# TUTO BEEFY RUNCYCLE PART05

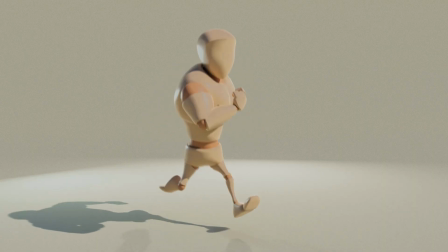[0:00]
In this fifth chapter, we are going to spline the shoulders and the ends.
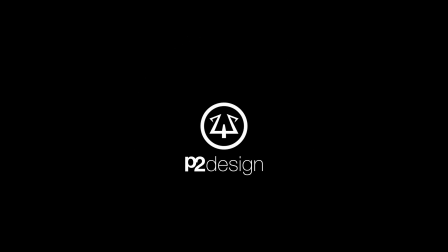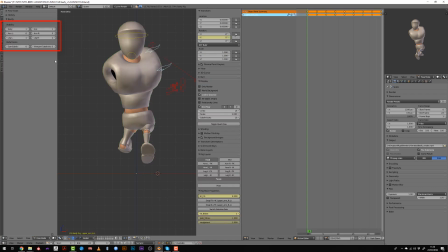[0:13]
With the rig selected, I will go into the top left UI and display the left arm. We can see our poses are a bit off as the shoulder is popping a bit at this moment.
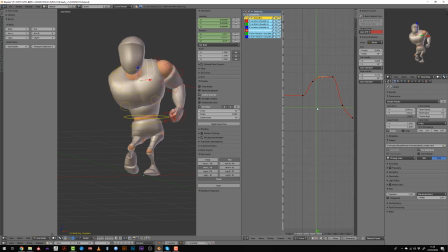[0:28]
The shoulder controller is using a Euler rotation, which is supposed to be a locked Y-axis.
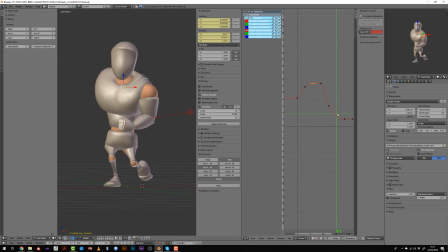[0:37]
So what I will do is some cleanup. I will get rid of all the Y rotation keys and work only on the X and Z axis.
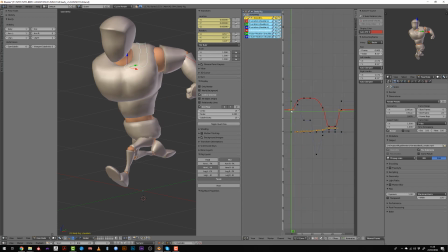[0:47]
So I will currently need to revise more or less the whole positioning.
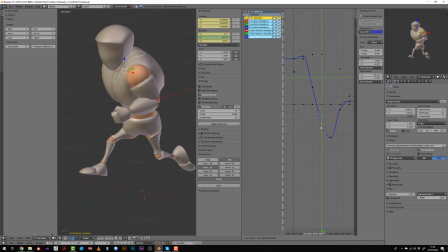[0:54]
First step will be to smooth out the animation by removing those flat keys.
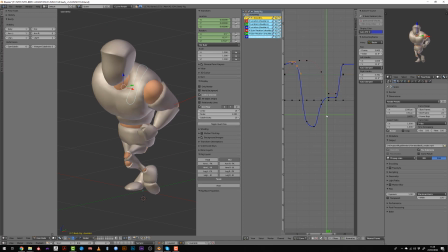[1:02]
Here I'm making some wrong guesswork by offsetting the first keys by 12 frames since the movement of the shoulder is not symmetrical.
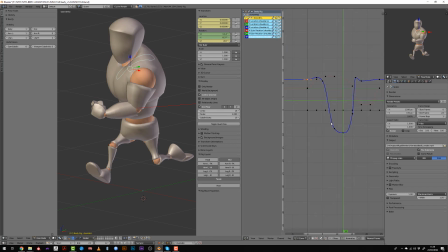[1:11]
The cycle is a full 24 frame for the shoulder because it will go back and forth on the 24 frames. So to fix it, I will just get rid of those newly created keyframes and I will try to average a bit the curve.
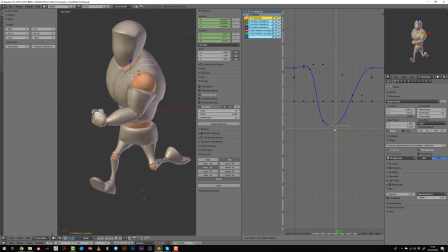[1:28]
I will watch at my animation and see if the movement is looking natural. As before,
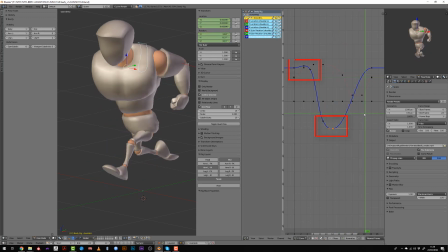[1:35]
I want to have like 2 keyframes on each extreme pose to have a little offset in the animation, a little pause in putting some weight to the animation. I can then smooth out my curve and make sure that the first and the very last key are chained correctly.
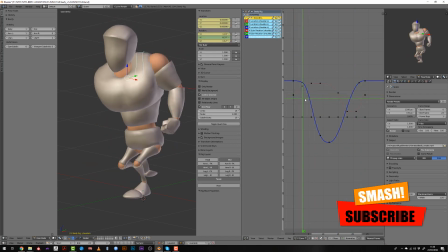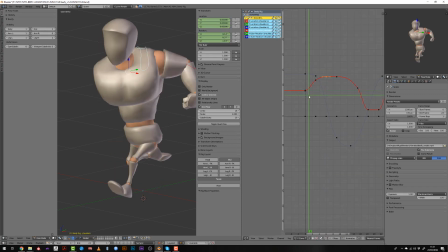[2:03]
Working on the X curve, I figured that the shoulder was a bit too close to the neck in the middle of the cycle, and it makes like the character was a bit blocked or contracted,
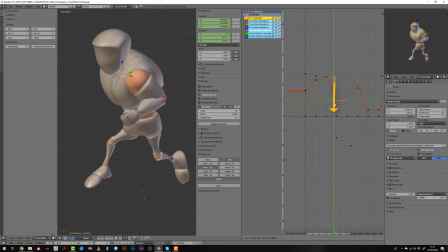[2:16]
while I wanted him to be more relaxed during this run cycle. So as you can see, I'm moving the value way down. Then I'm mostly revising the timing by making the curve a little smoother and moving a bit my
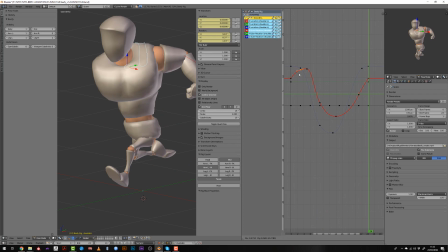[2:33]
values on both Z and X axis till I'm getting something I'm happy with.
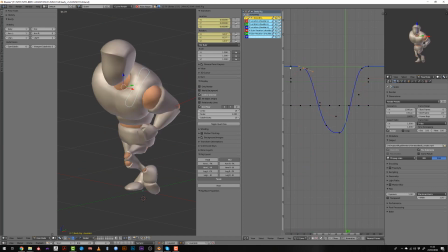[2:39]
And then I will work on the Z location axis to input an up and down motion to the shoulder. Since we are using IK, it's very handy because moving the shoulder won't move the position of the ends.
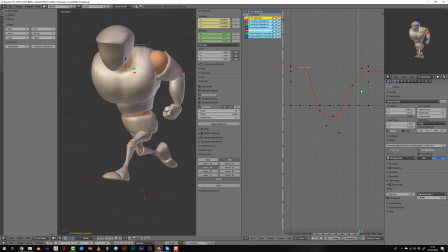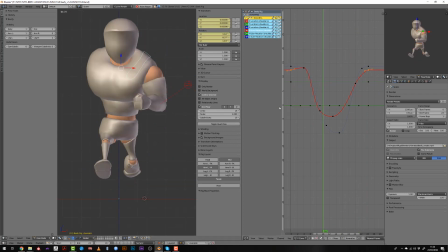[3:02]
Here I'm trying to find which axis I'll be working on, so it will be the Z axis, and once I figure it out,
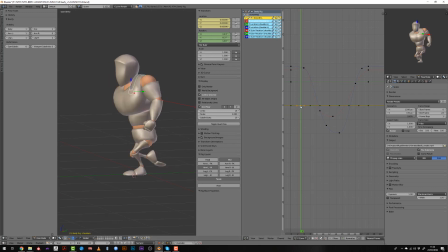[3:10]
I will just clean all the keyframes and start from scratch with this Z position. From there I will mostly input a follow-through animation as we did for the head, for example, where the shoulder will be slightly offset in time compared to the torso position.
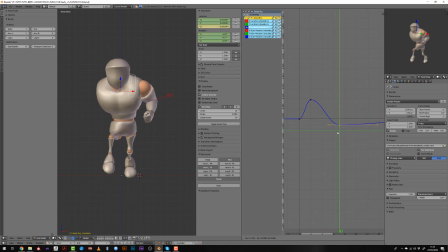[3:29]
And I will input some jiggling to the shoulder to input again more weight. So we'll have a slight sinusoidal shape of the curve on 3 or 4 frames.
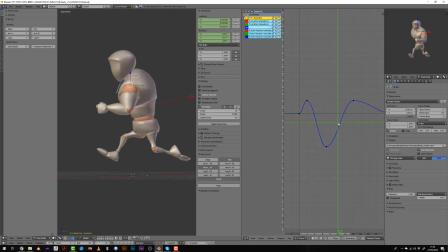[3:47]
But I will be doing this later in the video once I've figured the movement of the ends. So currently I'm just polishing the Z position, and then I will slightly revise the rotation too.